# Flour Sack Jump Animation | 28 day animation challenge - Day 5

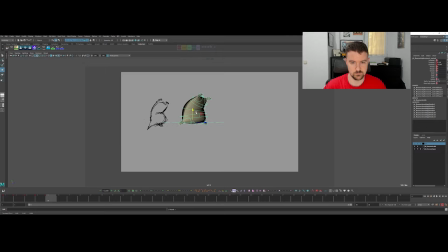987s
first. I think this will be a one frame change to kind of pop up to here. So let's work on the ball bounce arc side of things.
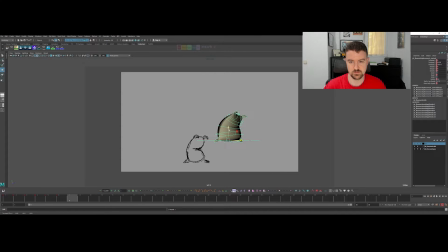1006s
And back down. Say 0.
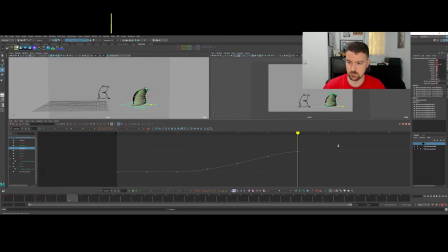1025s
And if we look at the graph editor here, just see how our speed is progressing.
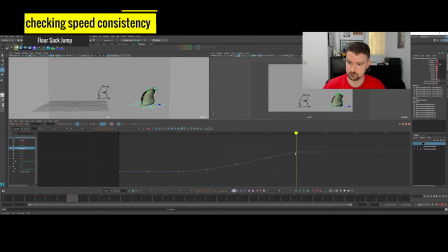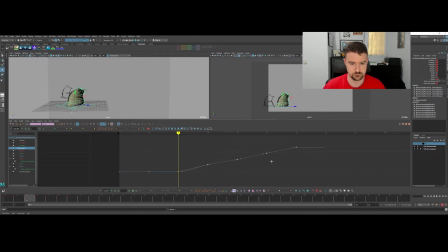So we want the speed going translate Z to be fairly consistent across the jump. We could like slow down a little towards the end, but basically I want this to be linear right now and I can fiddle with it later.
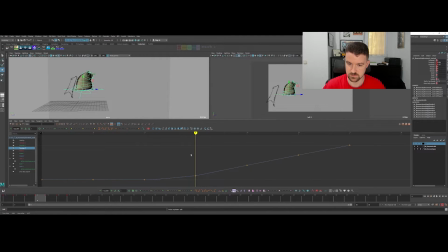1058s
Just so our speed doesn't, like he doesn't slow down in the middle of his jump or he doesn't get faster. And one thing I forgot to do is just in my preferences to swap back and make sure we're starting here with
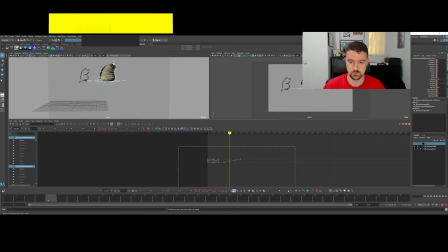1073s
flat and stepped curves. I'm gonna grab this, step it out.
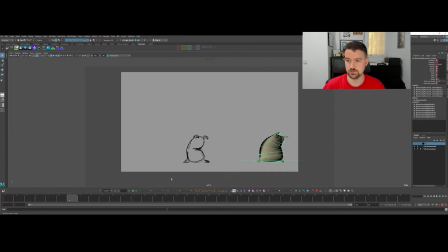1084s
Boom. Now he's jumping a pretty fair distance.
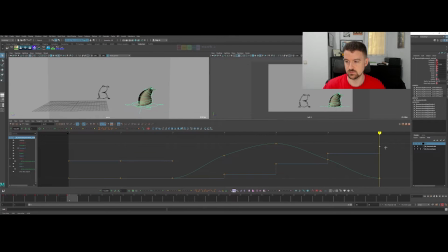1091s
That might be a little bit too much at the end, so I think I am gonna slow him down more right there. And then in terms of the height, we might bump this up even more. We'll see. We'll see what the
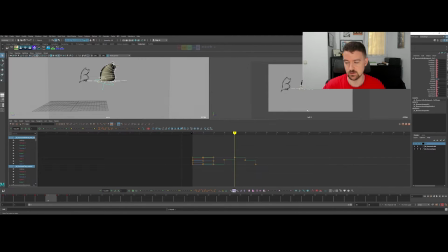1110s
when we get our other keys in there, our in-betweens and stuff, how that feels.
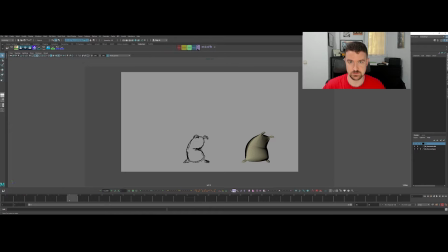1118s
Okay, so there is going to be our squash pose again, and then here, so basically 7 is going to be the same as just 3 for now, and 5 is almost the same. I'm going to tweak this though.
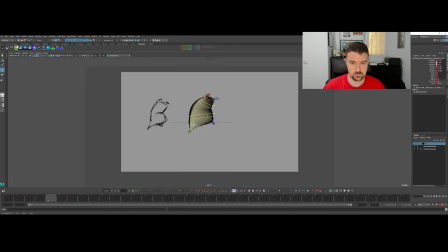Could have on frame 3 a little bit more twisted this way to kind of counter.
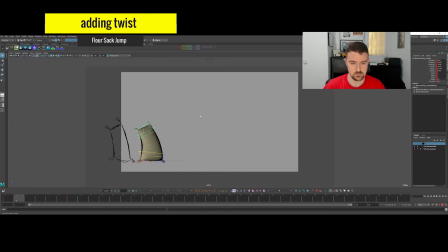And then here,
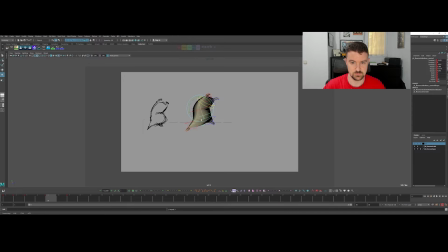1157s
I think we'll have this twisting forward to bring this back leg forward, which is going to be our leading leg to plant. And then this one will come back.
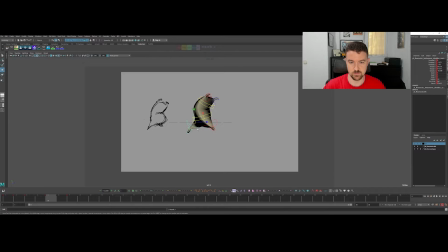1173s
So the idea here is that we're thinking 3-dimensionally, we're twisting the character. This makes it a bit more complicated, but it'll feel more organic in the end, is the idea. And
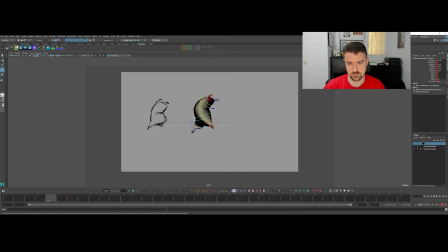here I probably have this stuff dragging. Just kind of rough
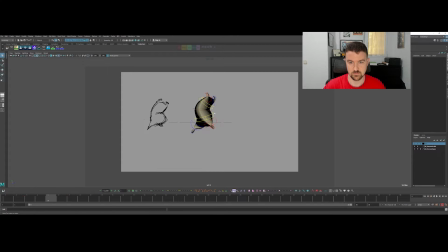1210s
for the moment. It might look a little too much like legs, so we might change that.
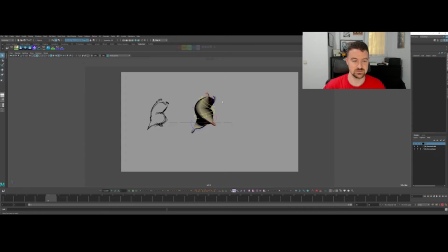1227s
But anyway, that's the start of our posing there.